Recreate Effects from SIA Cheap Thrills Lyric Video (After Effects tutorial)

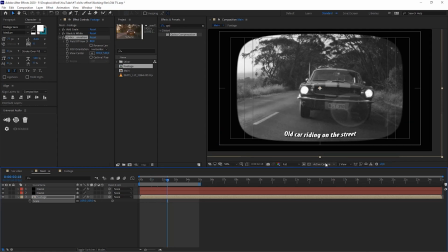so we are good now and it has the look that i would like to see actually this scene is looks too good it doesn't feel like an old video that could be filmed with an old vintage camera by using lumetric color we are going to distort the scene a lot we are just
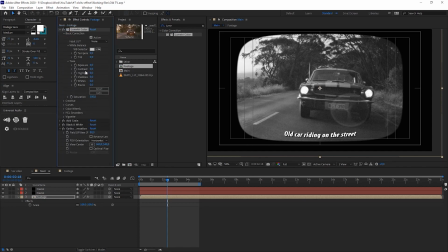going to use the basic settings and first i would like to increase the whites
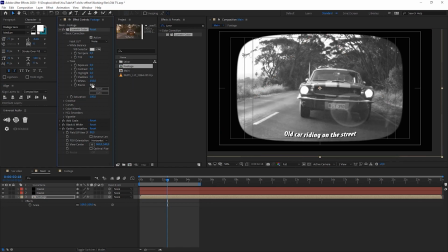to maximum which is 150 and then i would like to decrease the blacks maybe 97 another thing i would like to overexpose
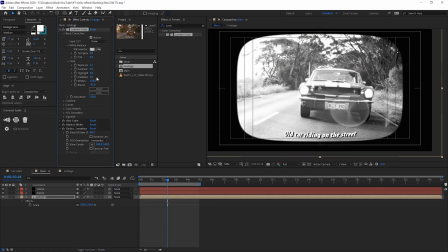this scene yeah to seven might be good and increase the contrast by a lot also now this video looks way worse than before but better fits the mood that I would like to create in this scene one more thing that I probably need to change is this
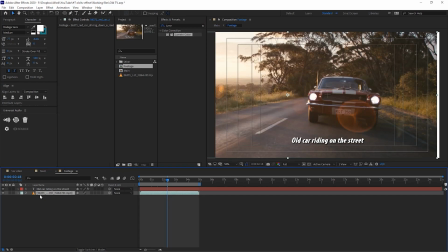text let's make it a little bit darker and
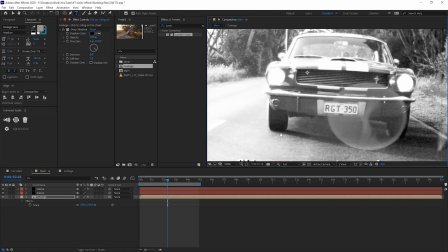now if we get here we don't see many changes so let's make it
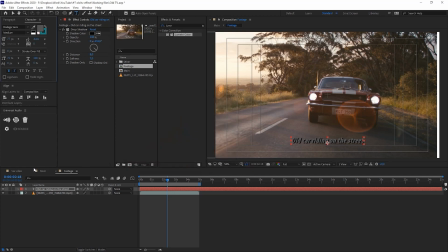even darker what's the problem Yeah, that looks better.
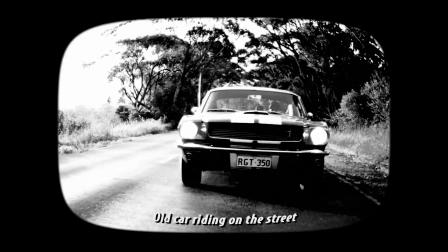So here how it looks and That's really looks good.
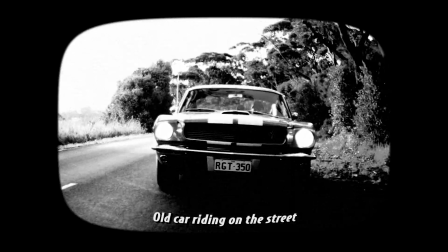So thank you for watching I'm Gytis Ardenavichus and if you want more similar stuff in your life make sure to subscribe and turn the notifications
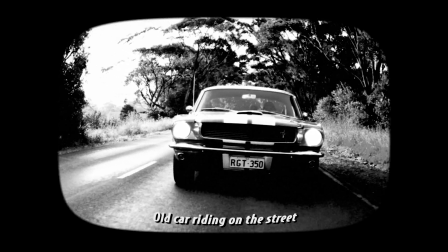So you don't miss the single one video that I will upload and if this tutorial Helped you to get some shape to your video.
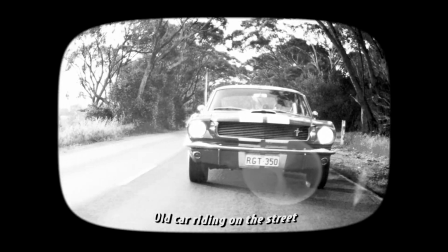You can tag me as SBLJ on any social media I love to see my students work online also if you know a cool lyric video and have no
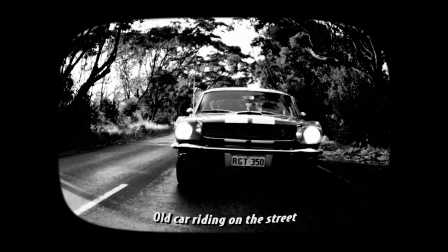idea how to create something like that leave me a comment and I will try to figure it out that's a pretty much it so stay
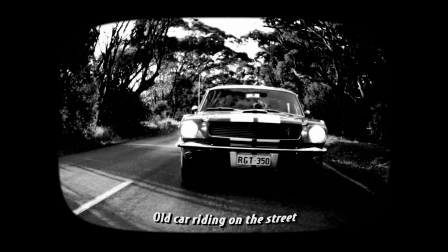creative and see you in the following videos